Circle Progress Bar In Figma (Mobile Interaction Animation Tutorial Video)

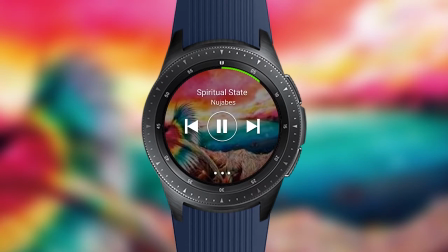0s
So hi there guys. Today we're gonna make a circle loading screen using mask. It's all done in Figma.
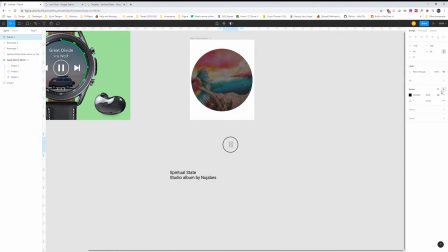17s
I'm just gonna speed up this part. I'm just copying the base design for this watch. After this, I'm gonna explain the solution and after that, I will preview the step-by-step process.
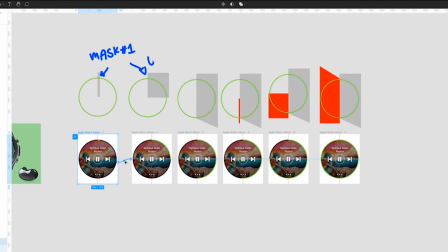28s
So here is the solution. You have two masks and each of them will have a circle. Place them on top of each other. So first, we'll use the mask one. Gray area is the size of the mask and we'll expand it to the right. And after that, we'll expand it to the bottom. Be sure to add some kind of slope on this one to have a nice transition. And then on the fourth frame, the mask too will appear.
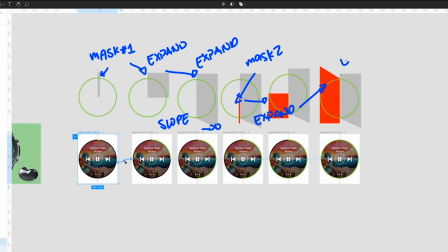46s
Same process again, we'll expand it to the left. And then we'll expand it to the top and adding some slope on it.
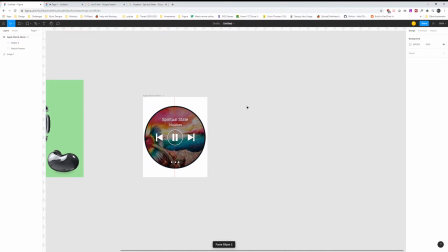61s
If you want to see the step by step, here is it. Actually mark the centers for this one. We will start on the first mask. Be sure that the lower boundary for the first mask is not spilling over the half of the circle.
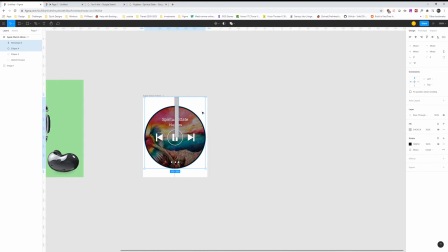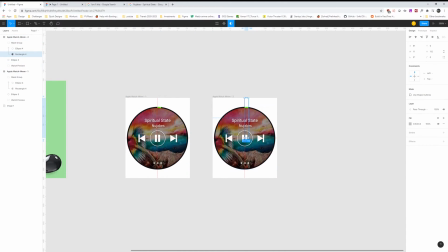89s
And the next frame, we'll just expand it like that. And then on the third frame, you can see me add a slope on it, expand it lower.
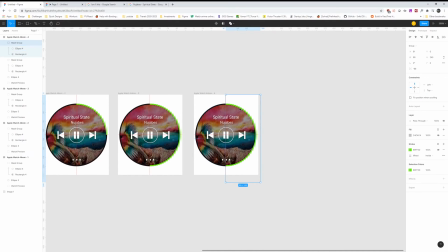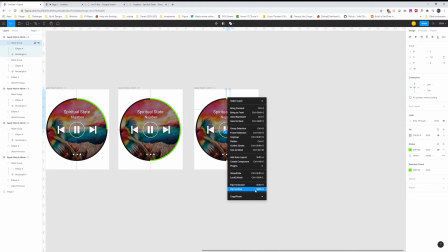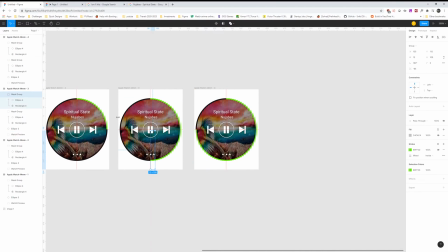120s
So I'm actually having trouble here because I want to save some frames and let the mask appear on the third frame.
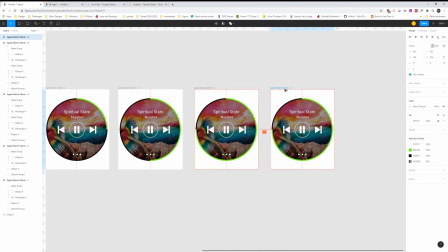126s
I'm just gonna let it play for a while and let's just talk about the animation. So all the animation transitions are after delay with one millisecond and the smart animate is just linear.
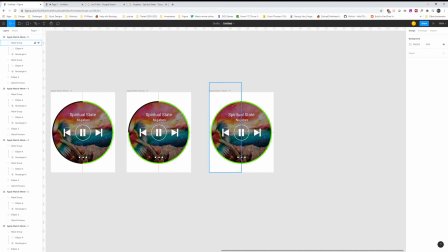135s
So if you want to tweak a bit the loading, you just have to bump up the milliseconds of the Smart Animate to about a thousand or ten thousand depending on how long is your song.
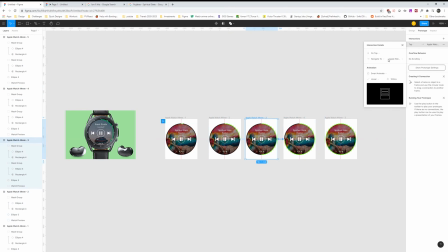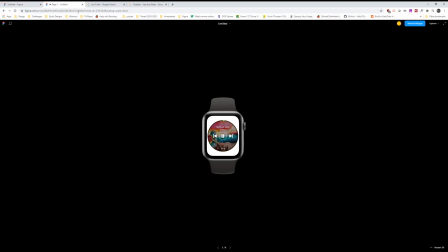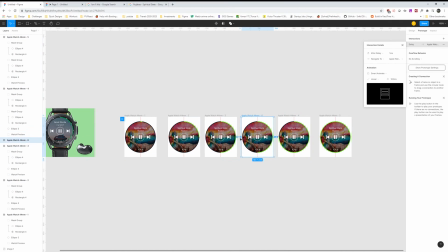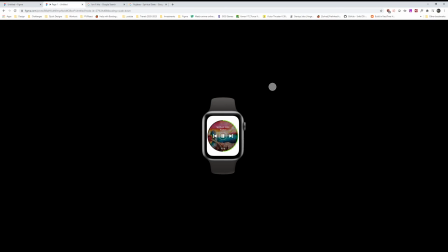161s
So here now, there are six frames. The second mask will appear on the fourth frame. And then it is fully expanded on the left side. And then you will expand it finally to the top. Be sure to add also the slope for the smooth transition.
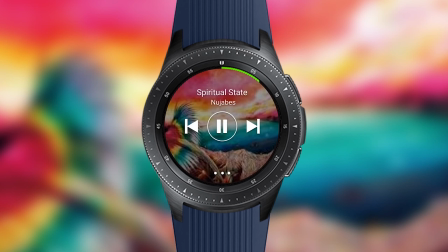176s
So that's it guys. If you found this video helpful, be sure to leave a like and share it to your friends. You can also leave a comment down below if you want me to break mobile interaction animations and also consider subscribing to my channel. Thanks again and have a good one.